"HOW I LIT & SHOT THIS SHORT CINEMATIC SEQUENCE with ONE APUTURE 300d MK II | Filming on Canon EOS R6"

Hey guys, and welcome back to my YouTube channel. My name is Joseph. In today's video, I'm here with Cassandra. We're going to be moving around in this small studio apartment to see if we can put some sequences together. So we're going to use the APUTURE 300d. That's the only light source we're going to be using for all the different scenes that we're hoping to capture today. The first one is going to be of her sleeping. She's going to wake up. Her alarm is going to wake her up, so she's going to stop it, and then we'll move to some other scenes. We'll see how we can relight that. But I want you guys to pay attention to the way we're going to be moving the light around to light our subjects and to draw attention to the things that we want you guys to focus on or to happen in the frame. So first thing is we have to turn off all the lights in here so that we know that it's only LED light that is going to be lighting our scene. So could you just turn that off for me?
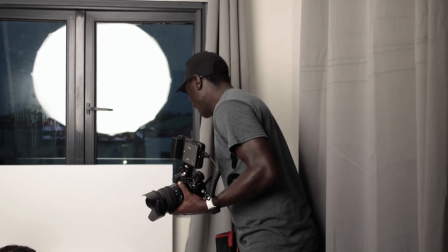[1:56]
Okay. So we don't have any color casts, nothing in the frame. Can you turn around so they see the TV and then they see where she is and then what we are trying to do. So when we got in here,
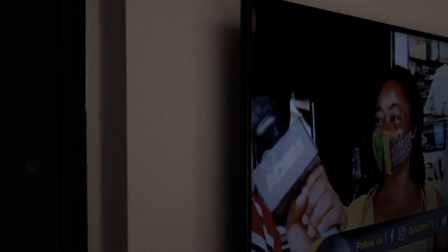[2:08]
the TV is just opposite where the bed is, and it was already on and it was causing some flicker right here.
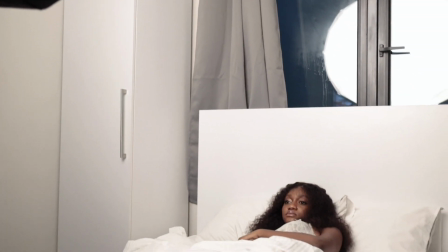[2:15]
And because it's like a morning show, I wanted to be like maybe she was watching the TV and she fell asleep.
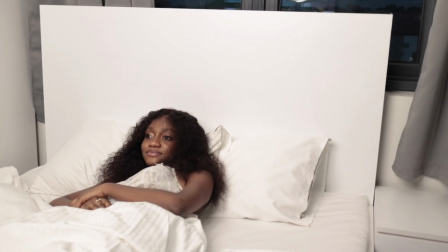[2:19]
So we're going to use the aperture light to mimic the TV scene because we don't want to use the light from the TV to light her up.
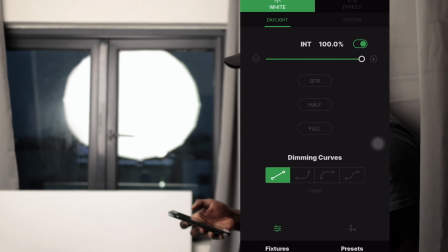[2:27]
So I'm going to go into the Sliders link app. I'm going to go to Effects and I'm going to click on the TV.
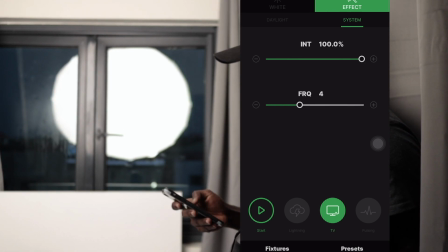[2:33]
I want the frequency to be high, so I'll drag that up, and also the intensity of the light.
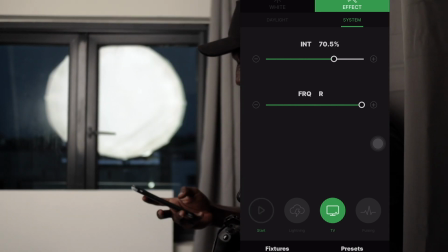[2:39]
We'll figure that out. I'm going to press Start and you can see it's already flickering.
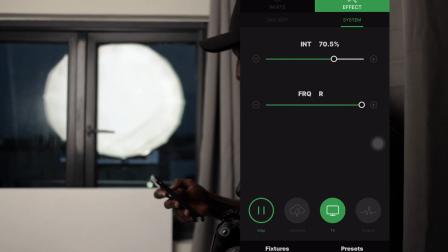[2:45]
I'm going to increase the intensity a little bit.
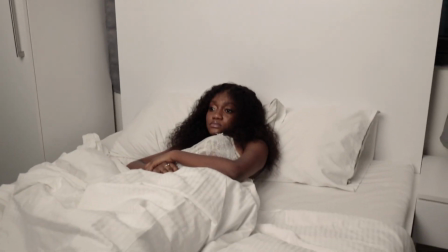[2:48]
So you can see that it's creating or recreating like the flickers that you get from a TV if it's on.
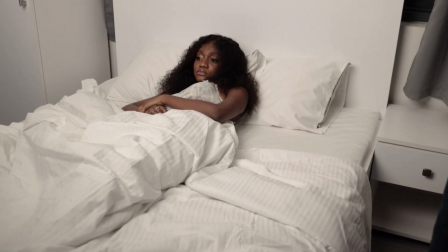[2:56]
All right, so what I'm going to do now is just make sure
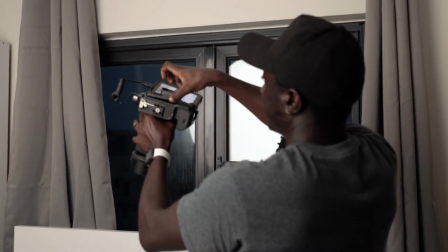[3:02]
that my exposure is the way I want it to be.
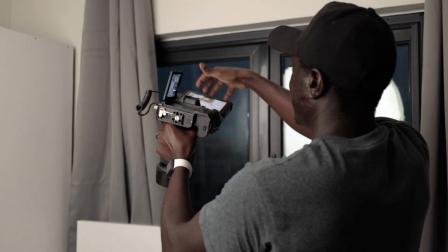[3:08]
All right,
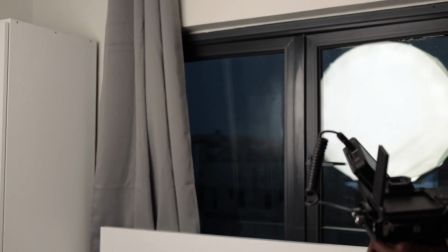[3:09]
I'm also shooting on the Canon EOS R6 and it's hooked up to the Atomos Ninja V. That is going to be my main monitor.
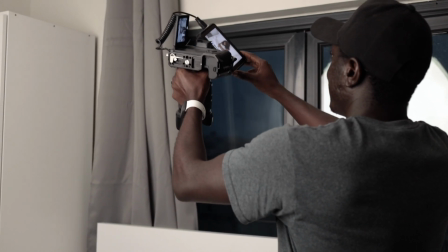[3:18]
All right, okay, so this is going to be the frame. It's also going to be a top-down frame.
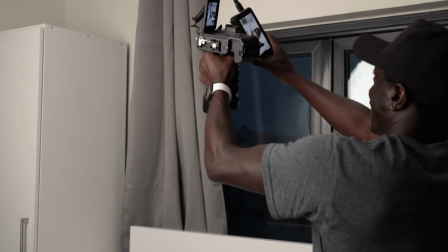[3:22]
And because this is like I can flip the screen in any direction, I can just hand hold this and then just take the shot.
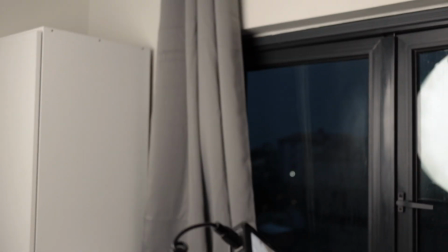[3:29]
It's also going to be for like some brief seconds.
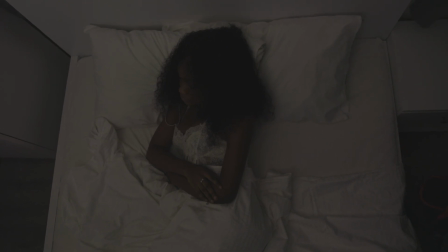[3:32]
So hand holding it with the IBIS on is going to give me quite a steady shot, but I want it to look a bit realistic.
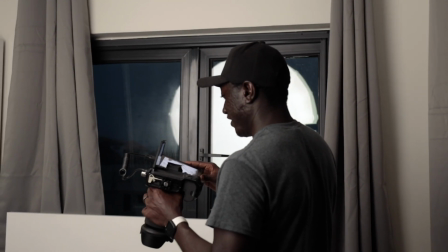[3:40]
So if there's movement, I don't mind. All right, so this is the setup.
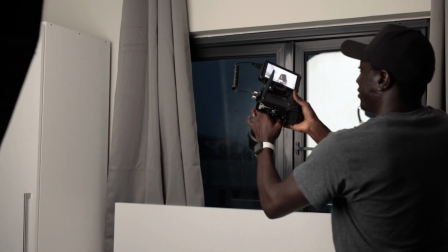[3:45]
Currently, I think the light is a bit too bright, so maybe I'll just turn it off
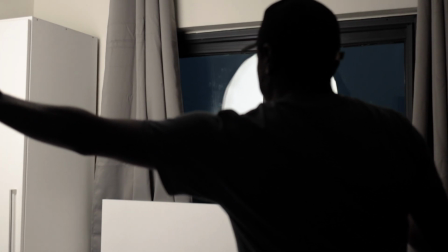[3:52]
away from our subject, so that light is going to be a bit indirect.
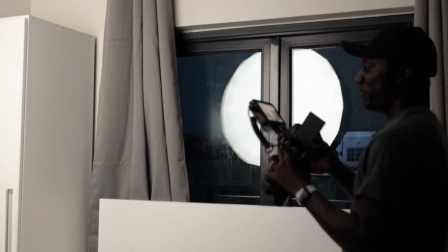[3:58]
It's going to bounce off the wall before lighting our subject. All right,
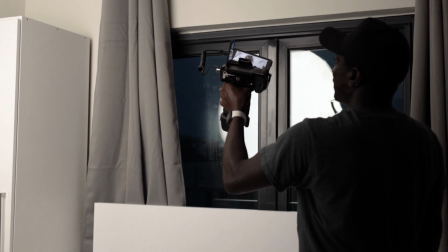[4:03]
okay, I'm also going to be shooting at 60 frames because I may want to, you know, slow-mo some parts later on.
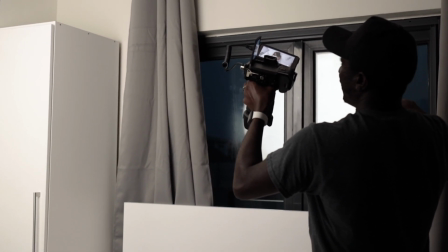[4:11]
So the entire sequence that we're taking today is going to be shot in 60 frames.
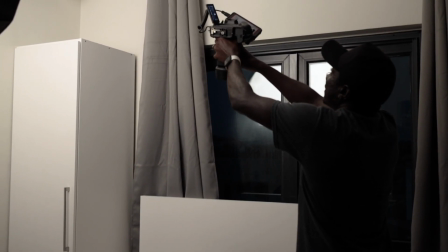[4:16]
Also, I'm not going to keep the frame where it is. I'll just bring the camera down a little bit.
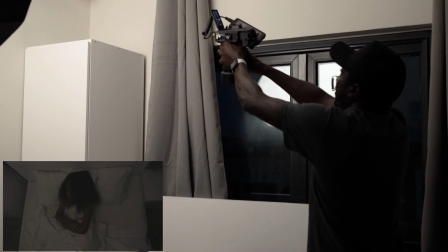[4:21]
So starting. All right, now you can just move a little bit. Yeah, perfect.
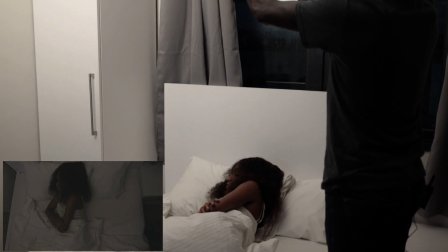[4:26]
That's fine.
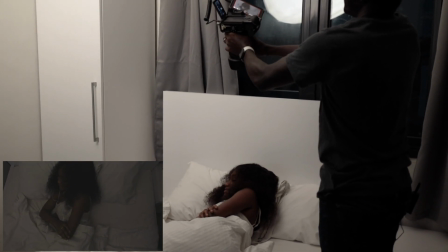[4:31]
Okay.
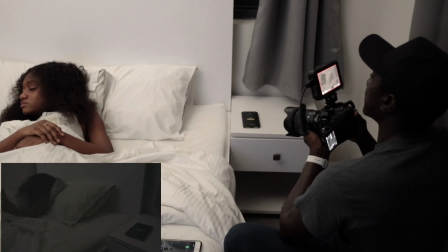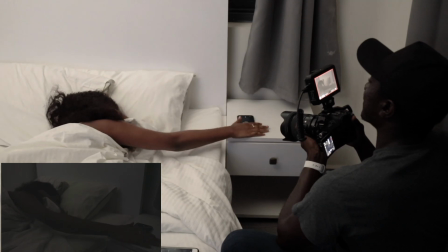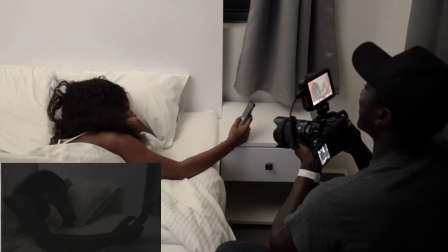[4:43]
Yeah.
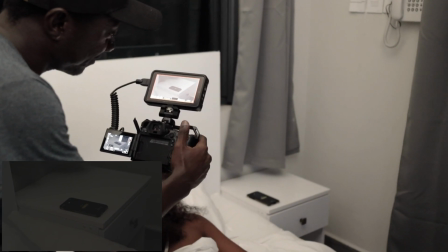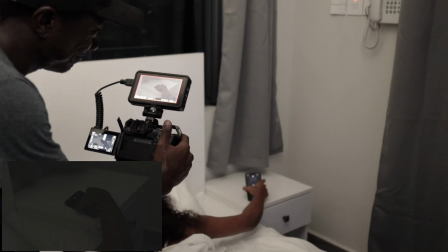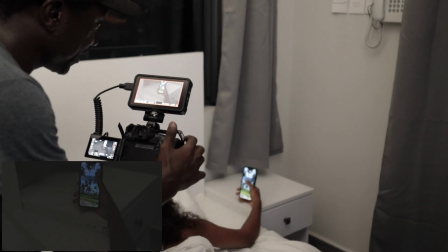[4:57]
Okay.